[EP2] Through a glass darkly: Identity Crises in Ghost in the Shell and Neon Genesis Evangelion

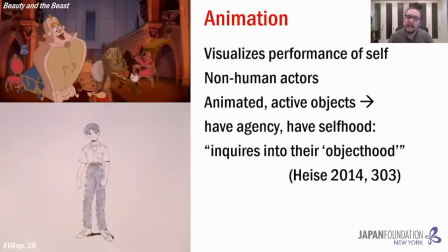(32:54)
Similarly, animation can also be seen as a type of performance that better helps us think through these dynamics
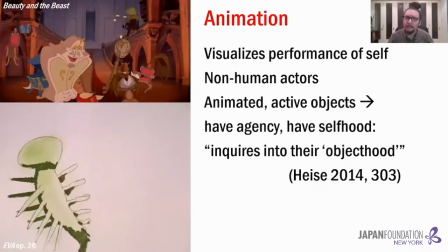(33:00)
This is because animation directly visualizes for us the creation of different types of selves.
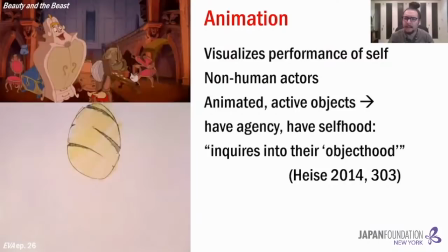(33:06)
Animation can show us non-human actors, everything from animal characters to robots and active objects. As Ursula Heise notes, instead of a worldview that is limited to human subjects as the only agential actors, in animation,
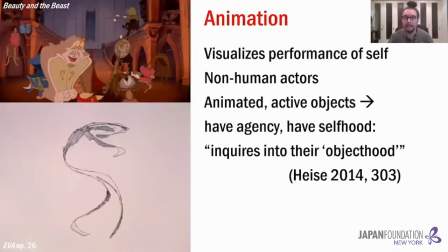(33:19)
non-human objects can be active, have agency, and have selfhood, allowing us to inquire into their objecthood.
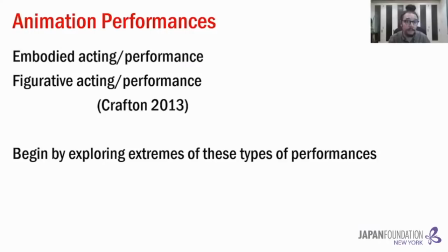(33:26)
And just like the different ways of performing the self by humans on stage and in film, there are different ways of performing animation. And each can show us different types of selfhood of the active objects, human or non-human, through how they are performed in animation. Today, I will be talking about two interrelated modes of animation performance,
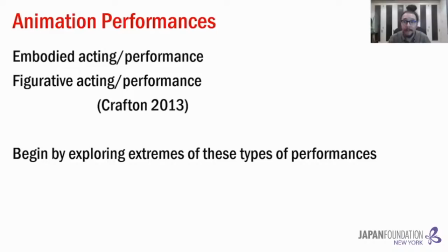(33:46)
building on and deviating from the work of animation scholar Donald Crafton. One, embodied acting slash performance, and two, figurative acting slash performance, beginning by explaining the types of selfhood constituted by the extremes of these types of performances.
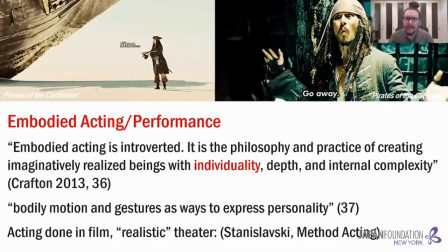(34:02)
I'll begin with embodied performance. For Krafton, embodied acting is introverted. It is the philosophy and practice of creating imaginatively realized beings with individuality, depth, and internal complexity.
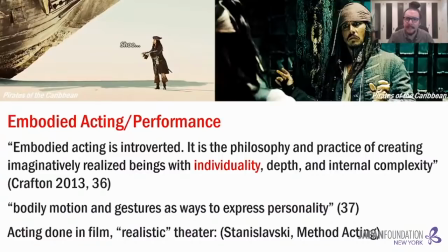(34:15)
Here, bodily motion and gestures are ways to express personality. This is commonly seen in the acting done in Hollywood film and realistic theater, based off of the Stanislavskian method acting. Here, I raise Johnny Depp's Captain Jack Sparrow because part of his personality and recognizability
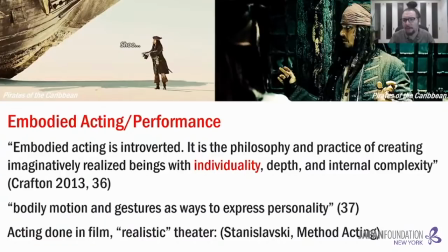(34:32)
comes from how distinctly he moves compared to all the other actors in the film.
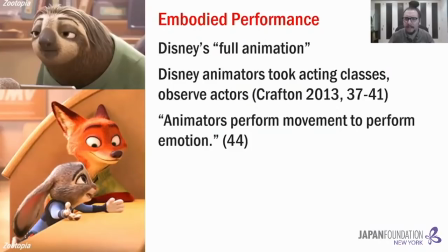(34:38)
In animation, this is often associated with Disney animation, taking advantage of the lush, smooth movements enabled by full animation. According to Crafton, Disney animators, in fact, developed embodied performance in animation, with many actors taking acting classes and observing actors.
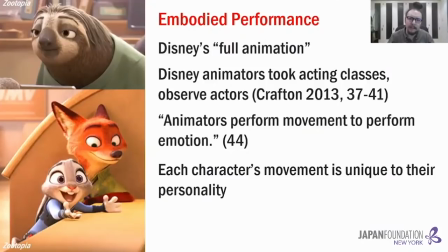(34:55)
Here, animators perform movement to perform emotion. As a consequence, each character's movement is unique to their personality and their individually expressed internal state that appears to arise from within them,
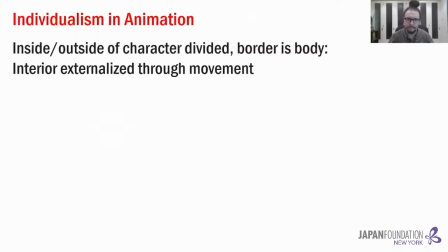(35:08)
as in these scenes from Zootopia, where each character moves at distinctive speeds with unique gestures and facial expressions In this sense, there is also a distinctive inside-outside border maintained by the character's body, which is entirely specific to them In effect,
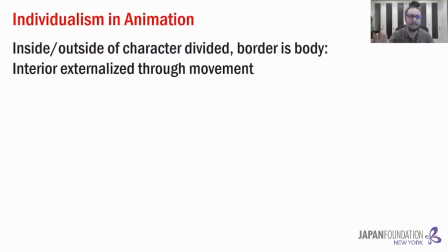(35:25)
their actions appear as if there is some interiority to their character that is then externalized through their individual movements.
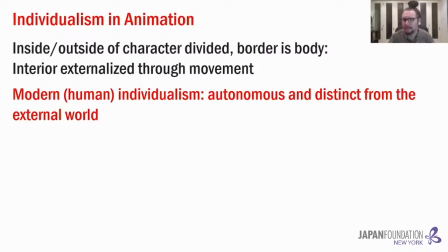(35:33)
As such, the characters constituted by the embodied extreme comes close to the selfhood of modern human individualism, even if the active object is not human, embodying something like a person who is autonomous and distinct from the external world.
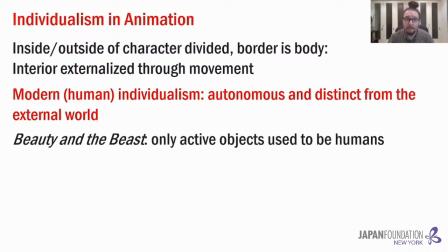(35:49)
Animation, like Beauty and the Beast, narrativizes this, where the only active objects with selfhood in the film are those that used to be humans.
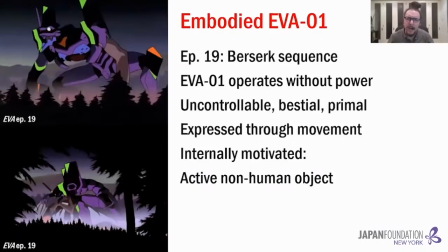(35:58)
One example of something similar in Evangelion is in episode 19, when Eva 01 goes berserk.
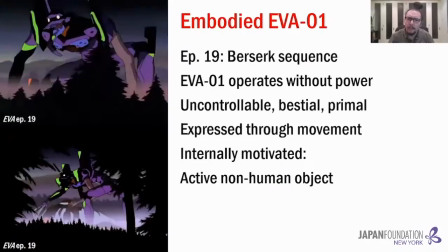(36:04)
Here, the Eva unit operates without power, is shown as violent, uncontrollable, bestial,
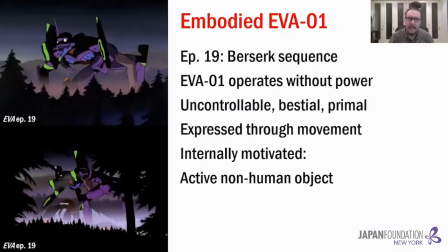(36:10)
primal, all expressed entirely through the movement in the sequence by key animator Iso Mitsuho.
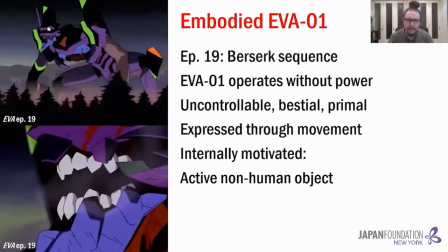(36:15)
The effect is that Eva01 appears as internally motivated, like a primordial human,
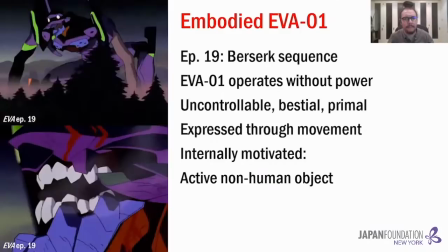(36:21)
but an agential, active, autonomous object, all displayed through the performance of the animation.
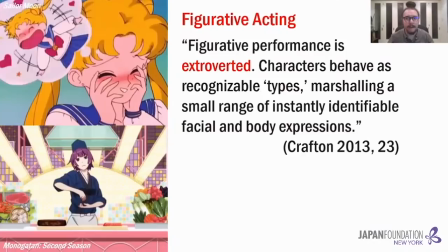(36:27)
To move on to figurative acting, this is, according to Crafton, extroverted.
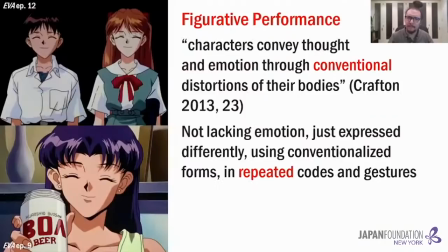(36:32)
Characters behave as recognizable types, marshalling a small range of instantly identifiable facial and bodily expressions.
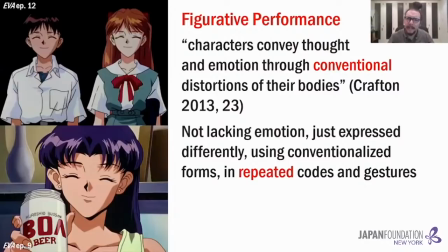(36:40)
Beyond unique expressions of interiority isolated to one individual, in figurative acting, characters convey thought and emotion through conventional distortions of their bodies, such as the often utilized arched eyes for smiling shown here performed by multiple characters This does not mean characters are somehow lacking emotion,
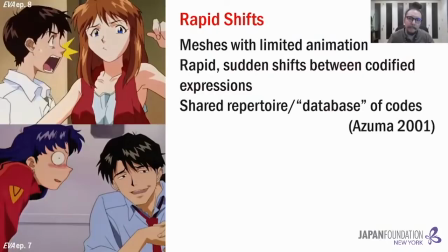(36:58)
it is just expressed differently, using conventionalized forms and repeated codes and gestures Prevalent in anime,
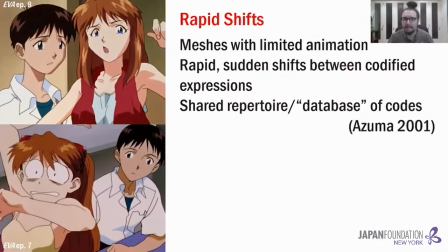(37:05)
this type of performance meshes well with limited animation, as in these sequences from episodes 7 and 8,
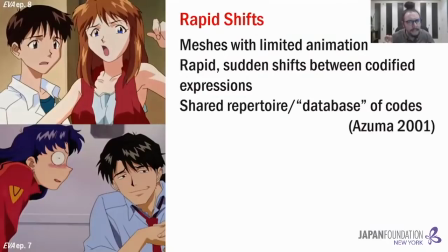(37:11)
with characters rapidly suddenly shifting between codified expressions This allows for repeated switching between easily learned codes from a shared repertoire
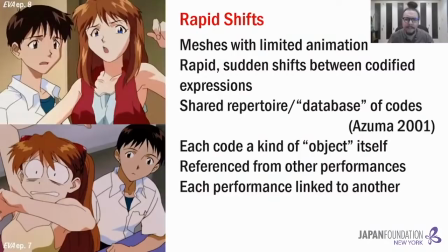(37:20)
or database Here, each code itself becomes a kind of object that is referenced from other performances to
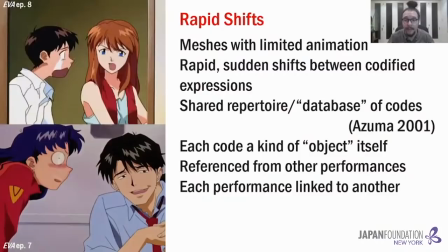(37:27)
ensure a certain degree of similarity and legibility In the process, each performance of that code is linked to other iterations of that code.
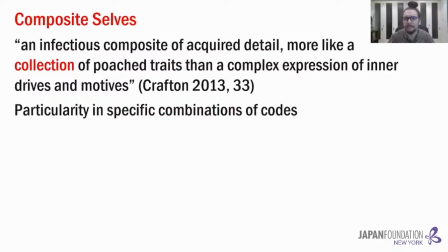(37:37)
Subsequently, characters become an infectious composite of acquired detail, more like a collection of Poe's traits than a complex expression of inner drives and motives. In other words, characters express their personality and particularity through their specific combination of various codes.
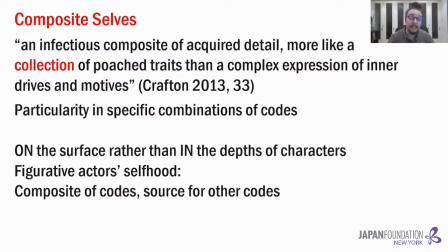(37:55)
Such codes may be thought of coming from other enactments from other characters, as iterated on the surface rather than from in the depths of the characters. As such, for figurative actors as selfhood, the character is constituted as a composite of codes,
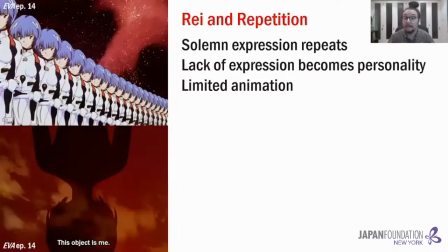(38:11)
with each in turn becoming the source for other codes. Rey is a great example of this in Eva, with her solemn expression that repeats throughout the series. Oddly, her lack of expression becomes her signature expression, constituting part of her personality.
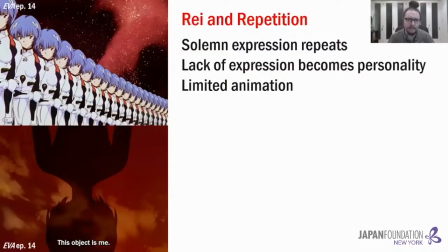(38:27)
Much of this takes advantage of the long holds of limited animation, where she is caught in stillness.
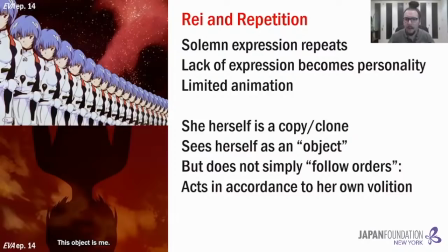(38:33)
Interestingly, she is also a clone slash copy herself, and even sees herself as an object despite her human-like form. Although she is often seen as a vessel, she doesn't simply follow orders,
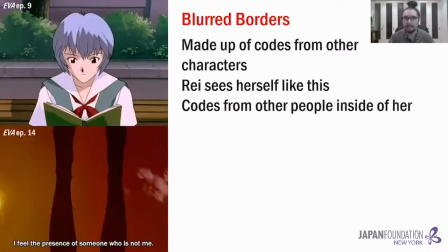(38:45)
but regularly acts in accordance to her own volition, as when she sacrifices herself in episode 19.
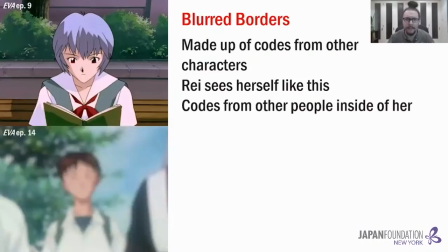(38:52)
Furthermore, just as figurative acting characters or compositive codes from other characters, Rey sees herself in a similar manner,
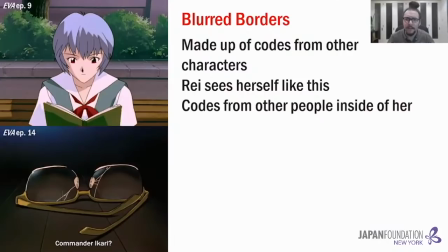(38:59)
explaining this in her monologue in episode 14, where she feels the presence of others inside of her before displaying the various other characters from the show,
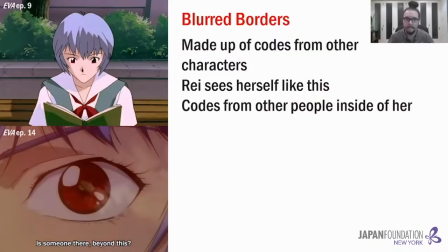(39:07)
a sequence which can be read as codes from other people inside of her. As the example of Rey directly displays,
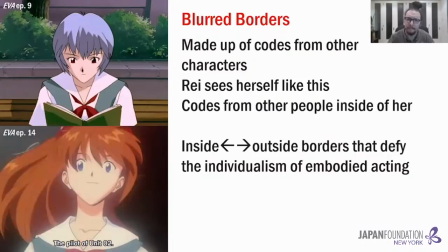(39:14)
characters constituted by figurative acting have inside-outside borders that operate in ways that defy the individualism of embodied acting,
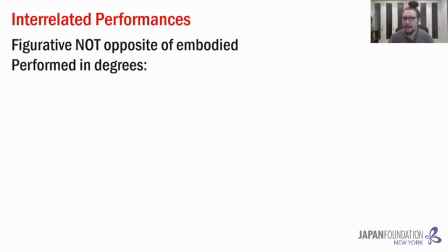(39:22)
blurring inside and out from that perspective. Now, up until this point, I've discussed the extremes of these types of acting, but I want to emphasize that figurative acting is not the opposite of embodied acting.
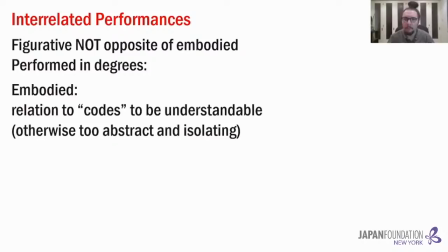(39:35)
They are different modes, each always performed in degrees. In fact, in embodied acting, there is always some relation to codes to be understandable. Otherwise, it results in overly abstract movements that are difficult if impossible to understand
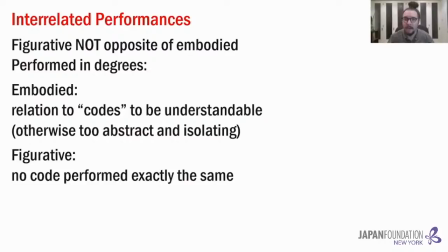(39:49)
so individual they are completely isolated and no figurative code can be performed exactly the same often enacted with slight tinges of distinction these mutually
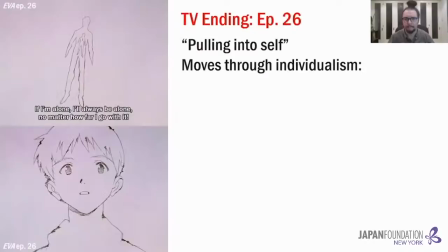(40:00)
involved dynamics of embodied and figurative acting and performing selfhood are brought into focus in the tv ending in episode 26 is pulling into the self and shinji's monologue of self-discovery in his mind there is a moment of movement through individualism in these visuals a fractal image of a human body goes deeper
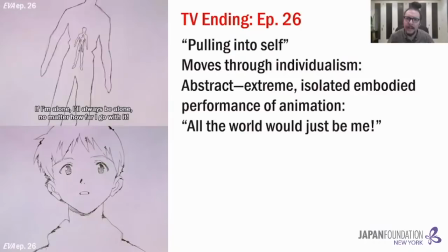(40:19)
and deeper only to appear to rise back to the surface this morphs into an image of shinji's face in an abstract extreme enactment of embodied performance of animation resulting in an expression of isolation reflected in his exclamation that all the world
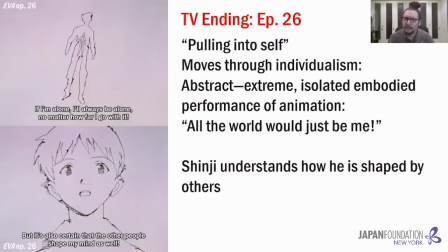(40:33)
would just be me after some further deliberation and help from the voices of other characters shinji asserts his understanding of how he is himself shaped by others, moving from individualism towards a more interrelated sense of selfhood.